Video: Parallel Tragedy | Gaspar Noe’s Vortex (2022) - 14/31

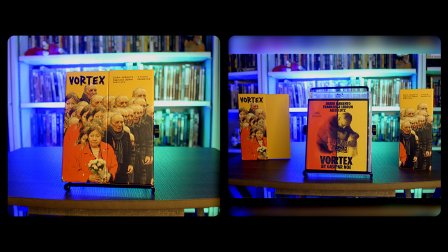22s
oh boy Gaspar Noé has shown up for the challenge if you don't know who Gaspar Noé is he's an Argentinian French filmmaker who really tries to push the
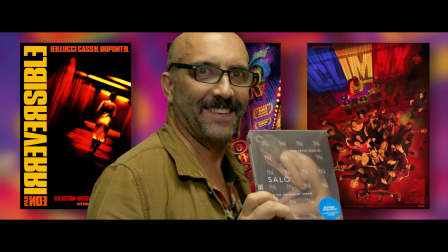31s
boundaries of film films like irreversible enter the void climax and others have put him into my list of favorite filmmakers like every time I watch
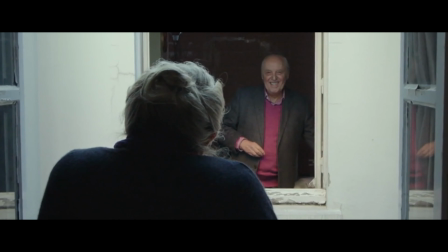39s
one of his films whether if I like the film or not I'm getting a unique experience that only Gaspar would be able
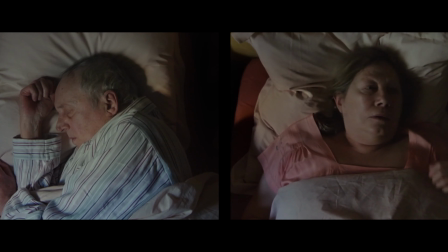44s
to produce it's very experimental and very uncompromising and Vortex is definitely no different.
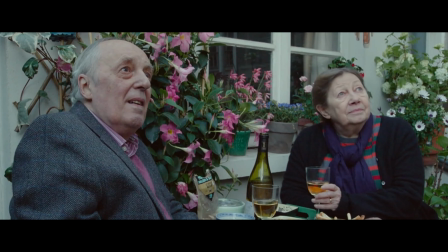50s
Vortex is from 2022, starring Dario Argento. Yes, that Dario Argento, who we might be making another appearance later on, and Francois Lebrun.
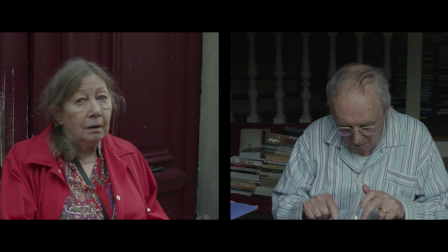58s
I hope I'm saying that name right. Together, they are an elderly couple dealing with health problems. The husband is dealing with heart issues, and his wife is dealing with dementia.
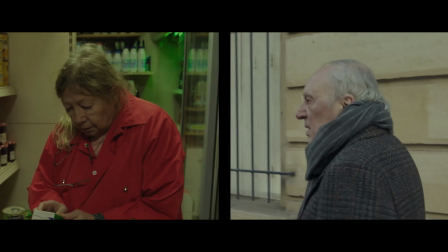67s
And boy, howdy, was this one not fun to watch.
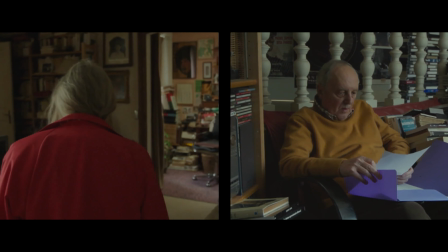70s
I want to talk about probably the most noticeable thing about the film, and that is pretty much almost the entire film is shot in split screen.
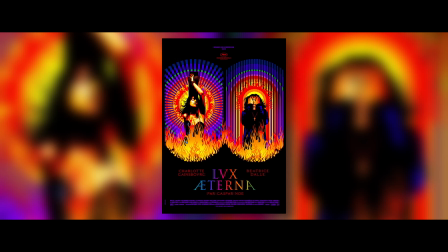77s
This is something that Gaspar experimented with in Lux Eterna, which is worth a recommendation. Just be forewarned.
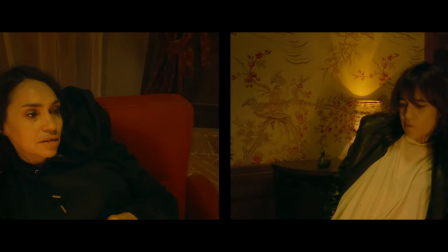82s
It will literally try to kill you with strobe lights. I thought with Lux, it was like a super interesting visual style and one that was surprisingly easy to follow along with.
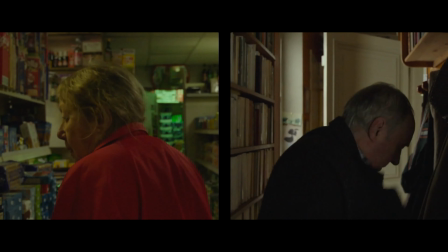91s
With Vortex though, it really does seem like Gaspar had kind of mastered this style. The film feels seamless in his choice to shoot the film like this.
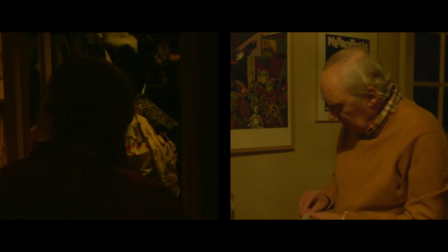98s
You have one side of the screen as Dario Argento's character and the other side as Francois LeBrun's character, and the film kind of lets you decide on who you want to follow.
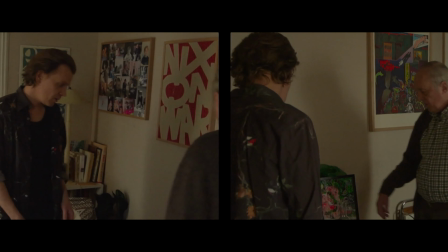106s
And while it's easy to follow both, I did find myself naturally watching Dario's side more on the screen.
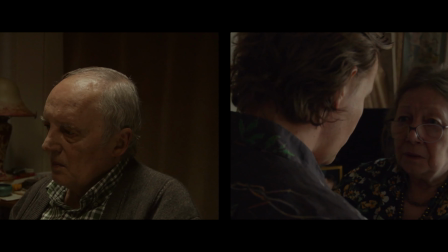111s
The film presents two living narratives that survive in its authenticity. Both leads Dario and Francois are performed expertly,
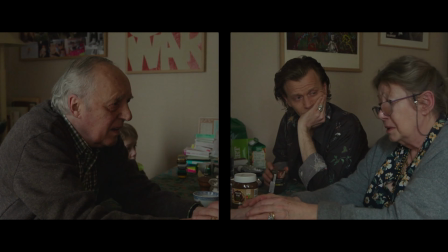119s
and the way the characters are written and function is really hard not to get attached to them, which makes the spiral toward the end really hard to watch.
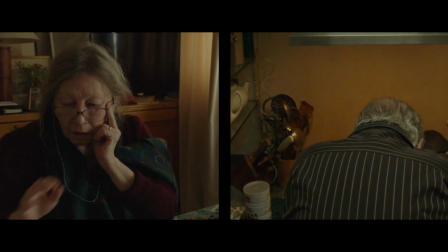127s
There's other films out there that deal with dementia like The Father, but what's interesting about the point of this film is that you see both sides of the story simultaneously as you watch Francois'
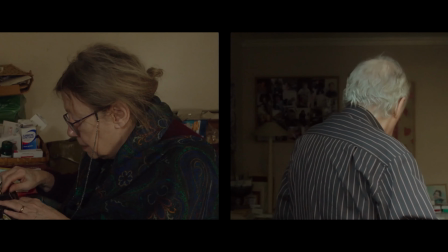135s
character live in like this uncertain world and you see Dario's character dealing with it along with kind of dealing
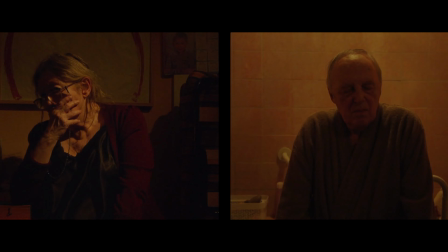141s
with his own life. Both parties almost feel separated which is enhanced by the choice to split the screen literally down the middle.
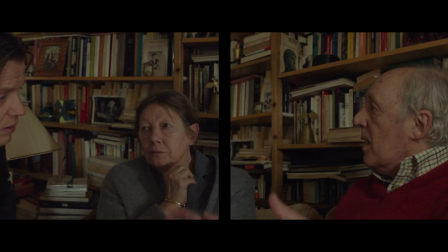147s
Not only is it visually interesting but it also serves a purpose to the narrative.
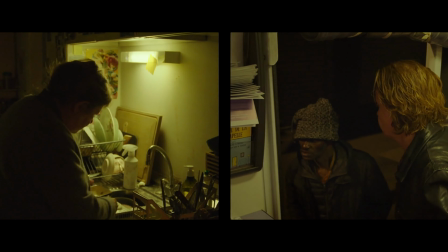151s
I will say the film for the first 40 to 50 minutes I was just blown away with but there is this chunk in the middle that really dragged on.
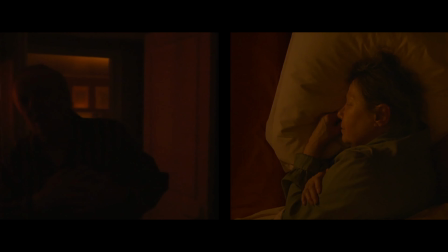158s
I felt like there were some moments that could have just been trimmed down or personally I just didn't like some of the subplots spent with their son.
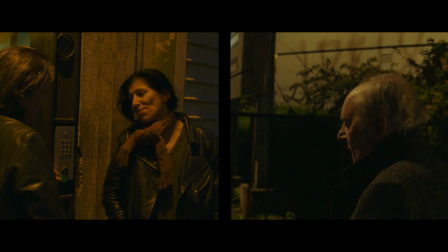165s
It's fine when he's interacting with them but there's moments or backstory on the son that felt like it kind of broke down the pacing and added
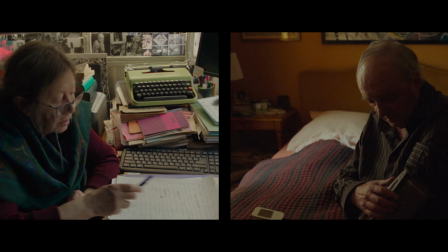171s
somewhat of an unneeded edge to the film because the son well let's just say has uh has some habit choices.
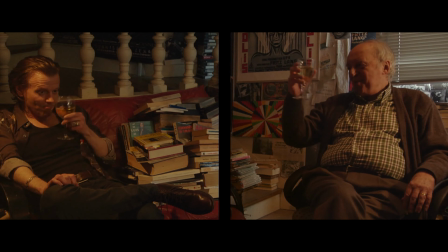178s
So though I really enjoyed the film and felt like I got a genuine and unique experience from it. It's kind of a case study and visual presentation.
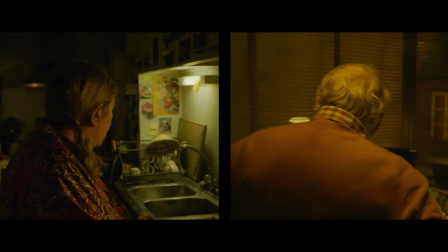185s
It's really well shot and the performances are great as well. There's a real sense of meticulousness that comes to the actual shooting of the film.
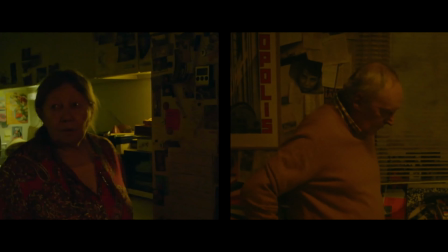192s
I kind of feel somewhat unmatched.
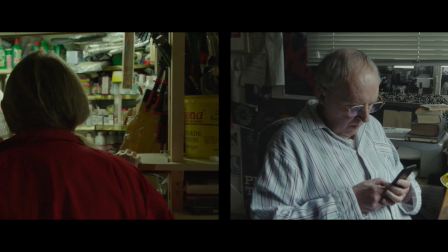193s
This is also one of the films that could go up or down on a second watch, but I will be giving it a second watch when I feel like being devastated again.
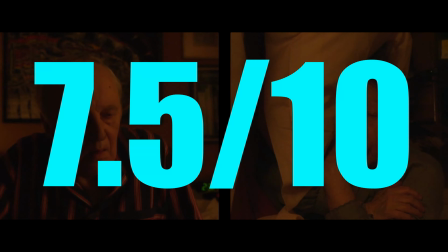201s
And I'm giving this one a 7.5 out of 10.